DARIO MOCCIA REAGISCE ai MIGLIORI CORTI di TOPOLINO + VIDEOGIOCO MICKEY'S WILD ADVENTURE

Uomo del parcheggio, misterioso e labile. Dario, quali corti Topolino consigli di quelli meno conosciuti, ma da vedere assolutamente?
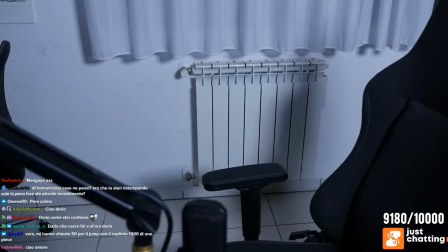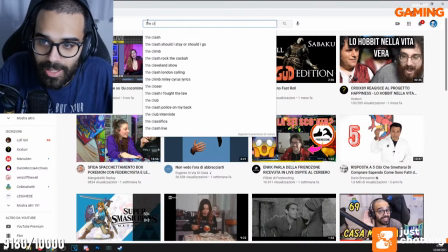(0:17)
Capiamo. Questo è uno dei miei preferiti. L'hanno dato molte volte su Rai 2.
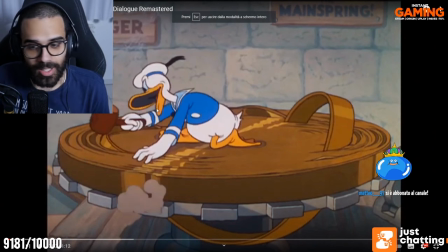(0:24)
È una cosa clamorosa. Praticamente sono Topolino, Pippo e Paperino che devono pulire questo orologio gigantesco.
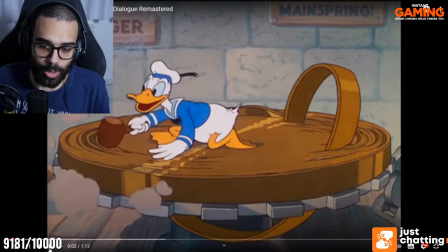(0:32)
E ci sono delle sequenze impressionanti.
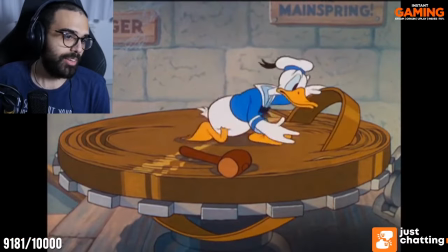(0:35)
Non tanto per le gag, ovviamente, che fanno sempre con i vari macchinari, i meccanismi, quelle robe lì,
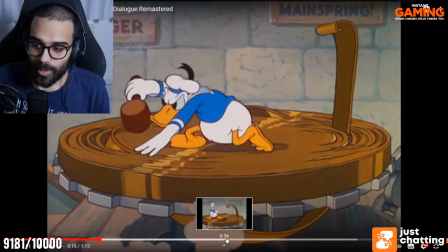(0:42)
o le lancette, le vedrete sempre, ma l'imponenza di questo orologio è la cosa veramente imperdibile del corto,
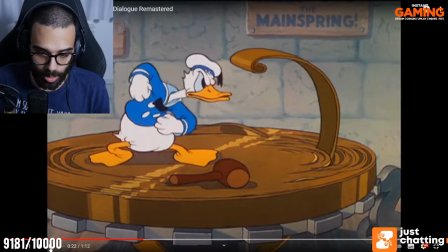(0:50)
perché ogni elemento dell'orologio è una scusa per farlo apparire
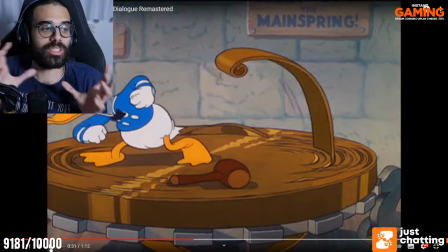(0:57)
imponente davanti a loro e quindi protagonista assoluto della gag, anche un meccanismo, appunto,
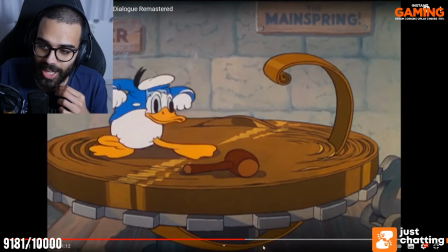(1:03)
come vedete in questo caso, questo aggeggio che non so nemmeno come si chiama, diventa un personaggio a sé stante che ovviamente ingana delle gag insieme a loro.
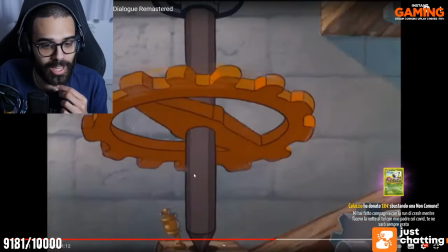(1:12)
Tipo questa roba qua, dei meccanismi, mi ha sempre fatto impazzire.
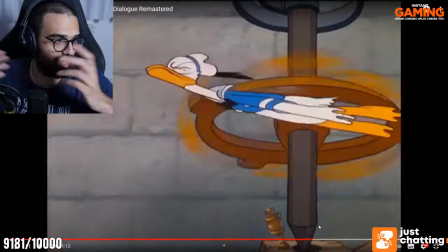(1:18)
Madonna, poi vanno ovviamente, tutto va a tempo di musica, il perfetto stile Disney.
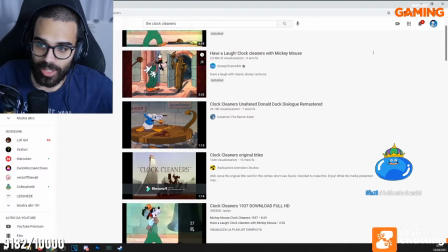(1:23)
Ah, aspetta, vi faccio vedere delle robe, c'è tipo la prima inquadratura che qua si vedrà malissimo perché vedo che la qualità è veramente infima.
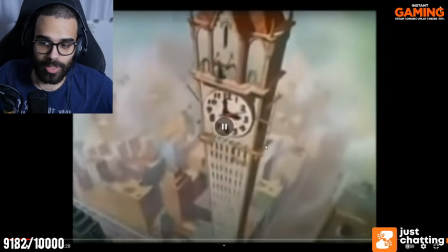(1:29)
Dove c'è proprio questo. Ecco, questa roba. Guardate questa cosa impossibile.
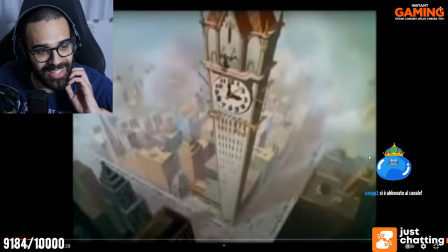(1:35)
Questo orologio è immenso. Praticamente arriva fino alle nuvole. Cioè, guardate questa figata qua.
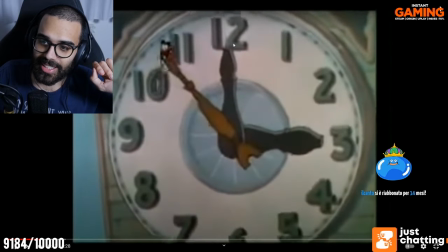(1:40)
C'è Topolino su questa lancetta gigantesca che pulisce piano piano tutti i numeri.
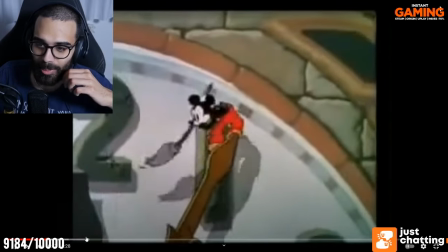(1:45)
Incurandosi, vabbè, fregandosene dell'altezza e della possibile morte. A me queste cose giganti mi hanno sempre colpito.
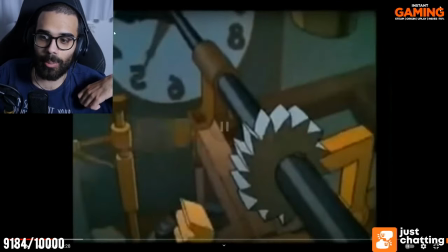(1:53)
Guardate questa roba qua, ragazzi. Ecco, questo è quello che intendevo. Qui vediamo l'interno dell'orologio specchiato che è geniale, geniale.
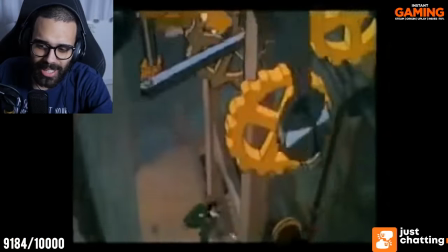(1:59)
E poi abbiamo tutto questo carrellone che va giù e ti fa vedere tutti questi meccanismi che funzionano perfettamente a tempo di musica con Pippo gli lavadenti,
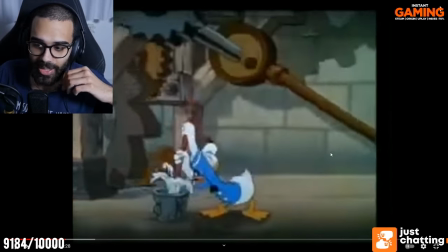(2:08)
che lava i denti ai denti dei meccanismi. Cioè, è veramente straordinario. A livello registico è una bomba e va visto perché le gag sono imperdibili.
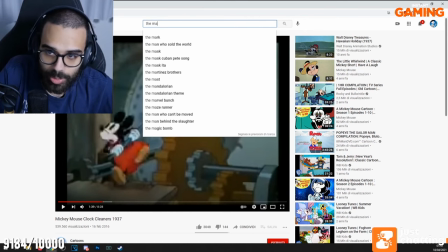(2:17)
Poi ti faccio, andando un po' indietro nel tempo, assolutamente The Mad Doctor. A parte che, vabbè, The Mad Doctor è diventato
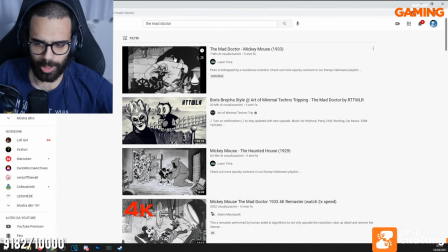(2:24)
super pop grazie a Epic Mickey e a Mickey Mouse Wild Adventure, che c'era, vabbè, c'era tutto un coso, un livello su di lui.
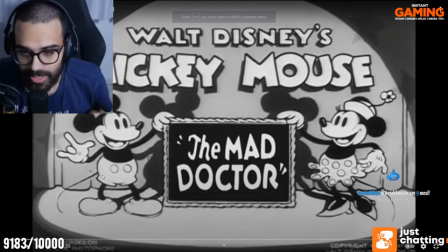(2:31)
Ed è bellissimo perché qua si vede veramente lo spirito di Disney nel dare a Topolino una vera colonna,
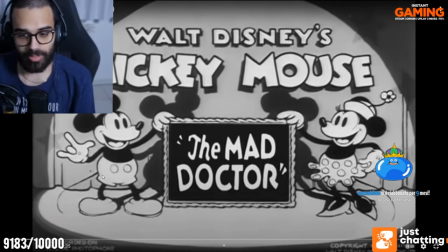(2:39)
sì, colonna vertebrale.
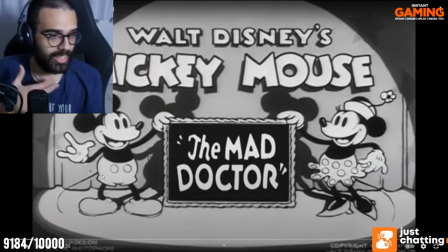(2:41)
Cioè lui voleva che Topolino non fosse solamente un personaggio utile a fare gag, scenette, eccetera, ma voleva che Topolino avesse proprio una psicologia molto forte. Quindi non più una mascotte senza anima che doveva solamente far ridere il pubblico, ma doveva essere subito riconoscibile.
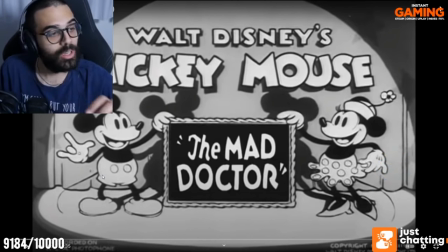(2:57)
E qua ci sono delle cose, le reazioni umane, tra virgolette, di Topolino. Molto interessanti che mi hanno sempre colpito più di altre.
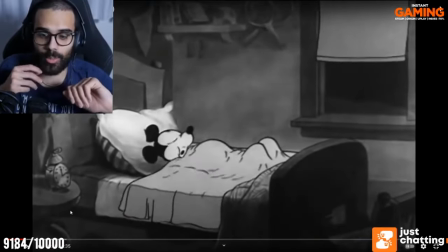(3:05)
Allora, beh, la storia è semplice: c'è Topolino che a un certo punto si sveglia perché sente le grida di Pluto.
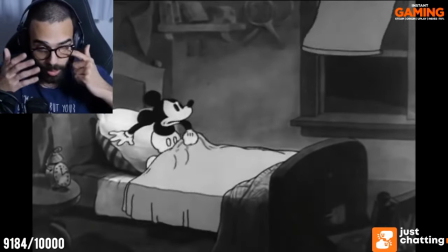(3:12)
Pluto è scomparso, è rimasta solo la catena e l'ha rapito questo dottore, questo scienziato pazzo che lo vuole utilizzare per un esperimento.
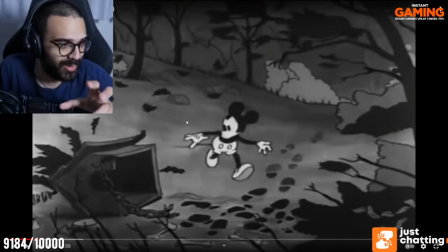(3:21)
Vedete questa scena, a parte che è mega horror, vabbè, poi il bianco e nero aiuta con questo vento che distrugge gli alberi, fa diventare tipo delle braccia, vediamo le orme dello scienziato pazzo e poi questa cuccia che è distrutta,
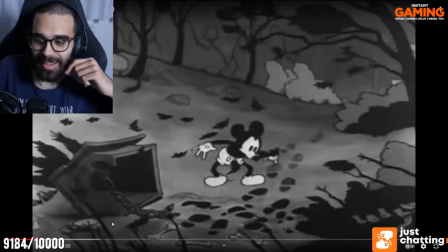(3:34)
ribaltata con la catena strappata. E poi queste luci l'ha poi trasferite.
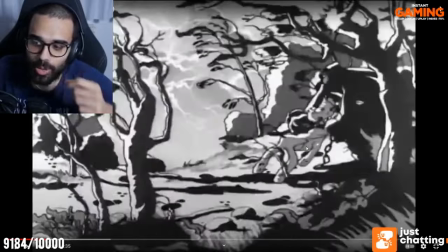(3:41)
Guardate questa cosa qua, che sembra macchia nera, no? In realtà è. Guardate che lo tira per il collo, lo strozza con i fulmini dietro.
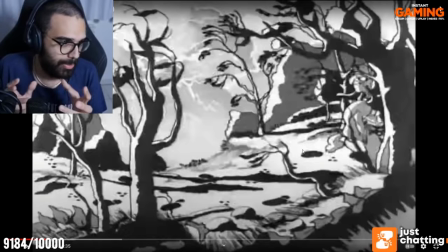(3:48)
Queste robe qui, poi l'ha riprese per Biancaneve, tali e quali.
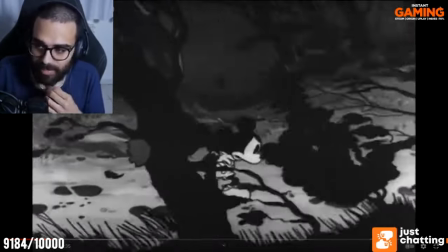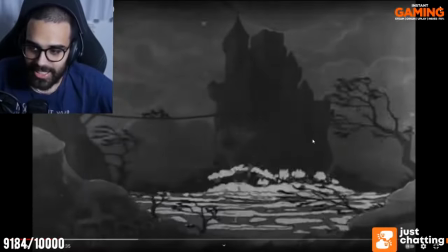(3:57) Pluto!
E poi, cioè, ragazzi, questa sembra una roba di Bergman.
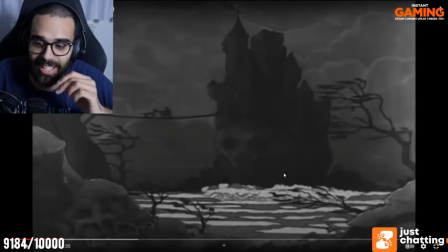(4:02)
Ma non sto esagerando, veramente. Cioè, guardate che cazzo ha fatto, ma poi soprattutto quando il fulmine.